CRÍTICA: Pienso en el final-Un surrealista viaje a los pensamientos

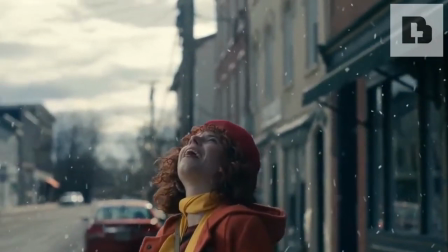Pienso en el final es la nueva película de Charlie Kaufman,
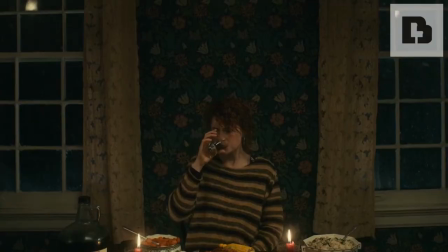el guionista de eterno resplandor de una mente sin recuerdos y director de Anomalisa.
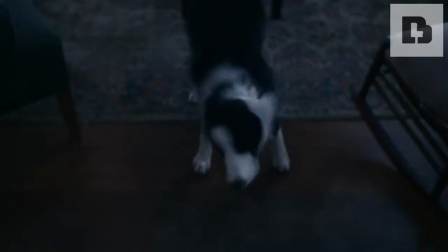Su más reciente trabajo es un thriller psicológico que se adentra en lo onírico de los pensamientos,
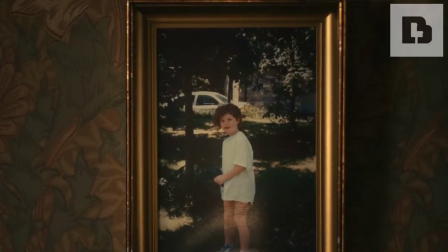junto a una narrativa poco convencional a lo que ya nos tiene acostumbrado el director.
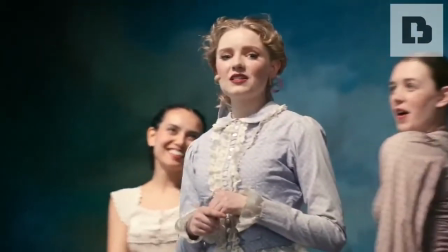Así que la pregunta es, pienso en el final, ¿logra ser una película tan intrigante como surrealista?
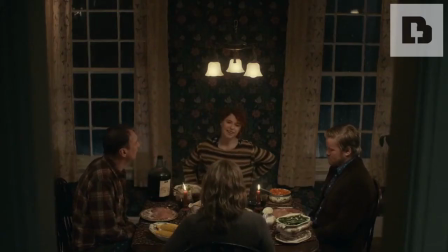Pues quédate para averiguarlo
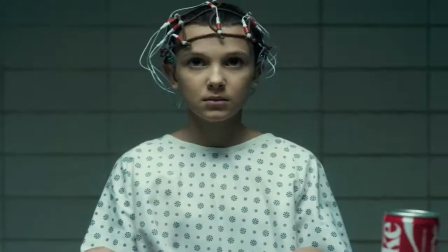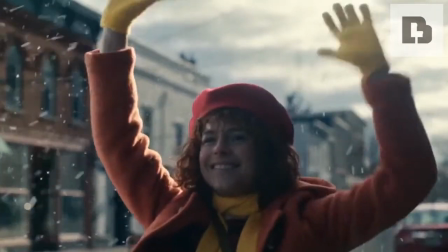Pienso en el final Fue escrita y dirigida por Charlie Kaufman Trata
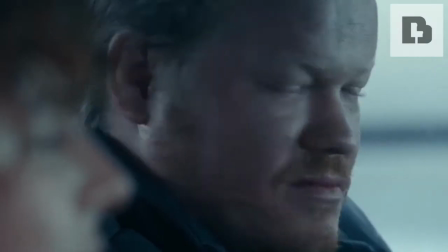cerca de una chica Que decide ir a conocer a los padres de su novio Jay Quienes
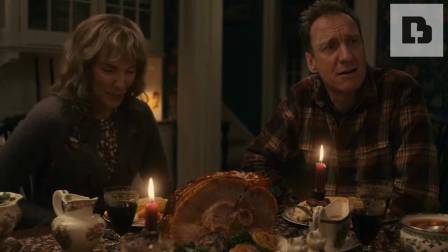viven en una pequeña granja Sin embargo Ella solo piensa en buscar la manera
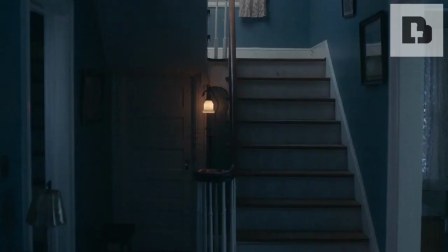de terminar su relación Y comienza a cuestionar La naturaleza de todo
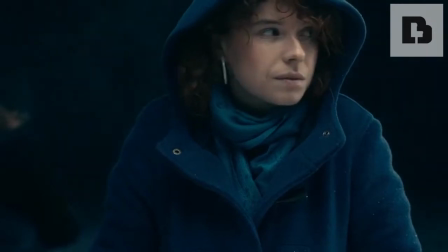lo que sabía sobre ella Su novio y el mundo A simple vista La trama podría sonar Como nada del otro mundo Pero
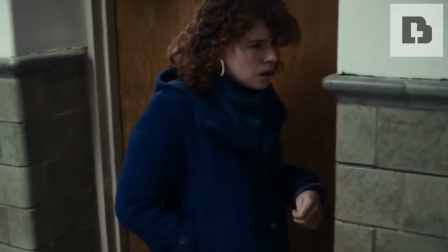detrás guarda un viaje lleno de simbolismo que plantea posibles respuestas a una de las grandes preguntas ¿Qué hubiera pasado si?
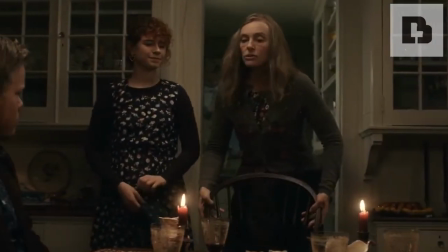Como ya dije, pienso en el final, es un thriller psicológico con grandes dosis de surrealismo Bastante bien logrado,
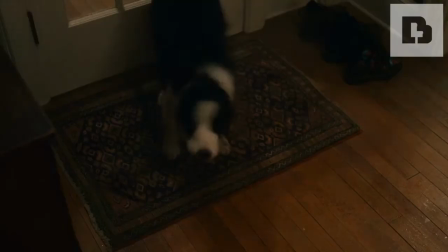pues a medida que avanza la historia Nos muestran momentos que al parecer no tienen sentido y hasta desubican Sin embargo,
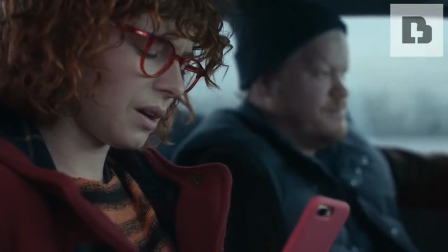todo va tomando forma con sutiles pistas que va dejando la película ya que a
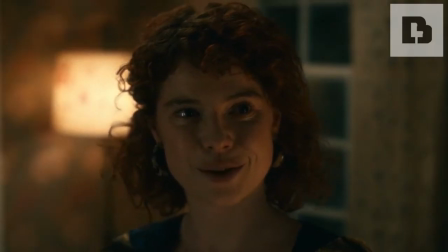diferencia de lo que estamos acostumbrados no nos da todo masticado siendo nuestra
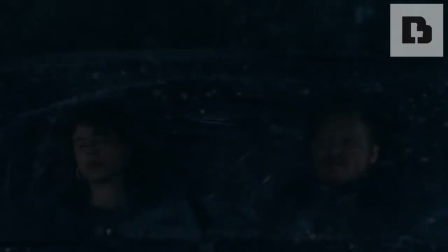labor ir descubriendo el significado de la película que a palabras del mismo
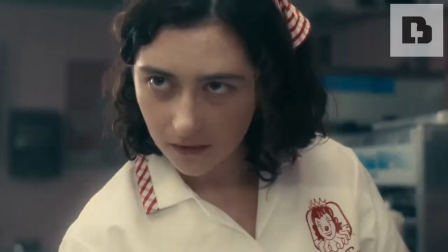director está hecha para que cada quien tenga su propia interpretación con esto en
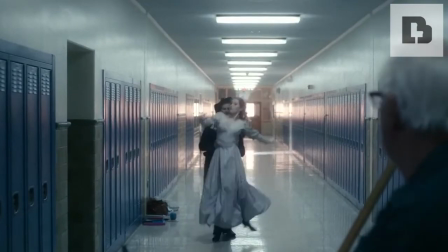mente queda claro que pienso en el final es una cinta que no es con desentiende
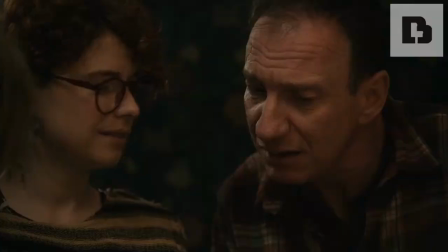con el público ya que es una estresante reflexión sobre la vida lo correcto,
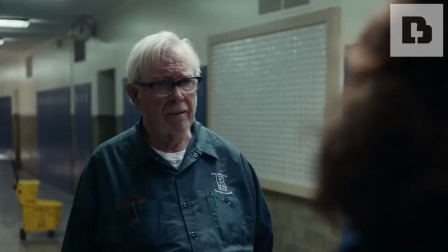incorrecto y la incomodidad convirtiendo a cada elemento de la película en
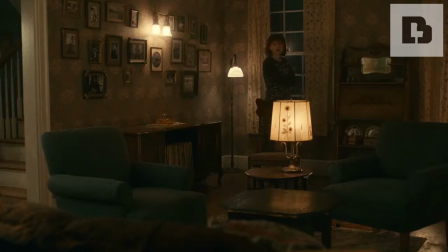parte de la reflexión desde sus escenas pasando por los diálogos hasta cada
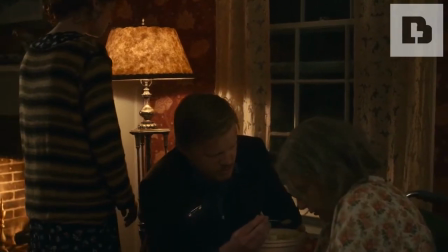uno de sus personajes
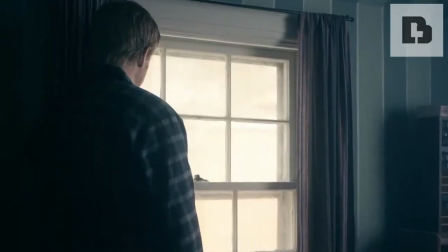la cinta octa por lo que se podría llamar un lenguaje audiovisual algo minimalista
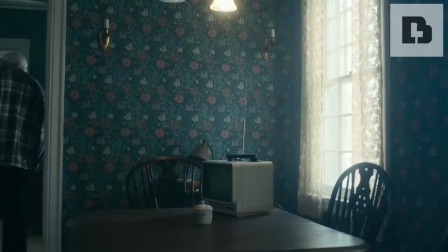hasta cierto punto ya que aparentemente no muestra mucho pero
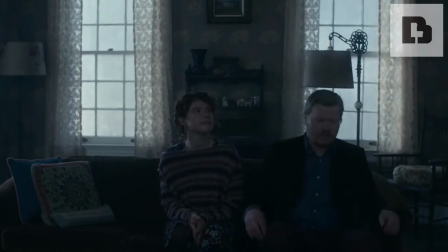a la vez lo muestra todo con una sutileza increíble que se logra apreciar desde el
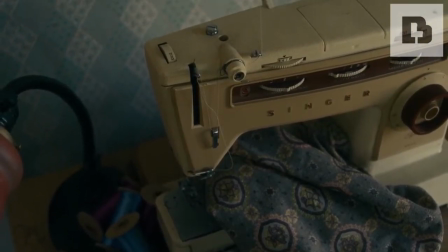primer momento de la película con planos a objetos que a simple vista no tendrían
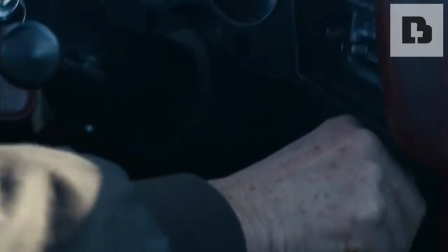ningún significado pero al dar una mirada más general a la película se demuestra
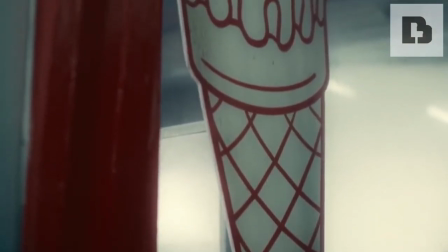su verdadera importancia para la idea que nos podemos hacer de la historia al mismo
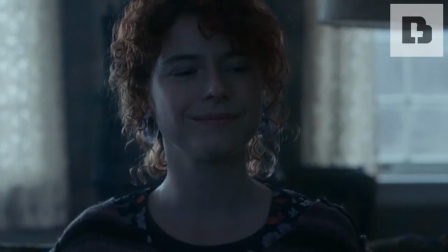tiempo que usa elementos como la iluminación o el cambio brusco de paleta de
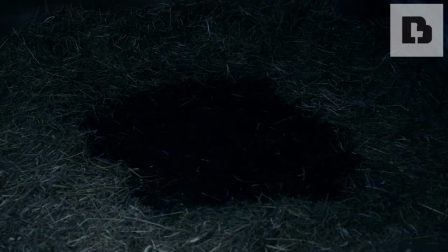colores para generar desconcierto al pasar de colores fríos que demuestran la
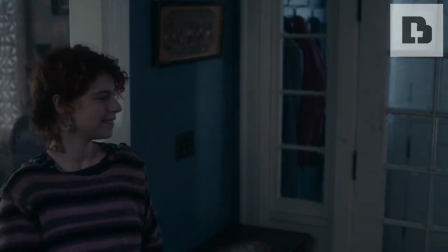incomodidad de ciertos momentos para después usar colores cálidos donde se nota la
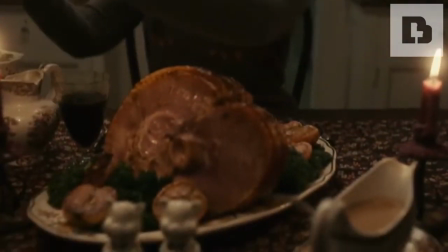intención de una escena más amena pero sin perder el objetivo del desconcierto en
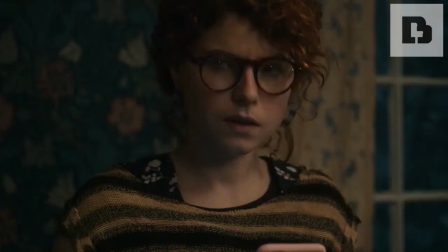cuanto a la perspectiva de lo que está sucediendo en pantalla reforzando todo con
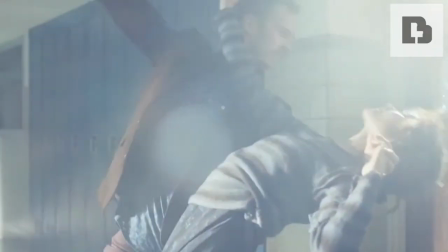el uso de maquillaje o un sorpresivo cambio de género todo con un significado
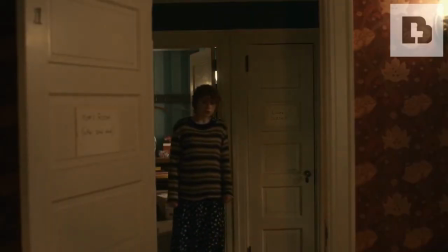a descubrir para el espectador gracias a un grandioso uso de la semiótica audiovisual que desborda la película Por otro lado,
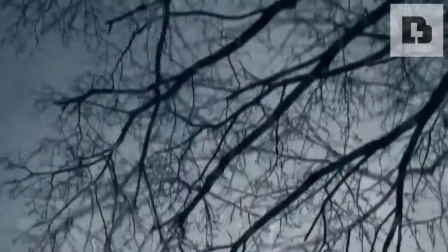la cinta muestra un ritmo algo pausado generalmente, con ciertas escenas que parecen interminables,
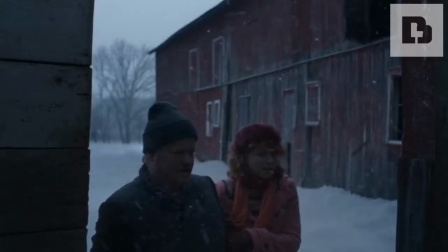pero que son necesarias para entender la relación de los personajes.
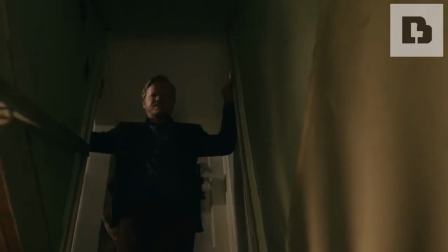Pero la cinta no se lo piensa dos veces al cambiar de ritmo para darle más dinamismo
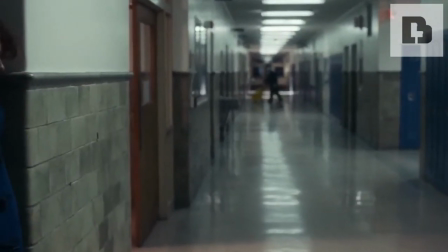al desarrollo de la trama y a los momentos intrigantes para que eso funcione correctamente.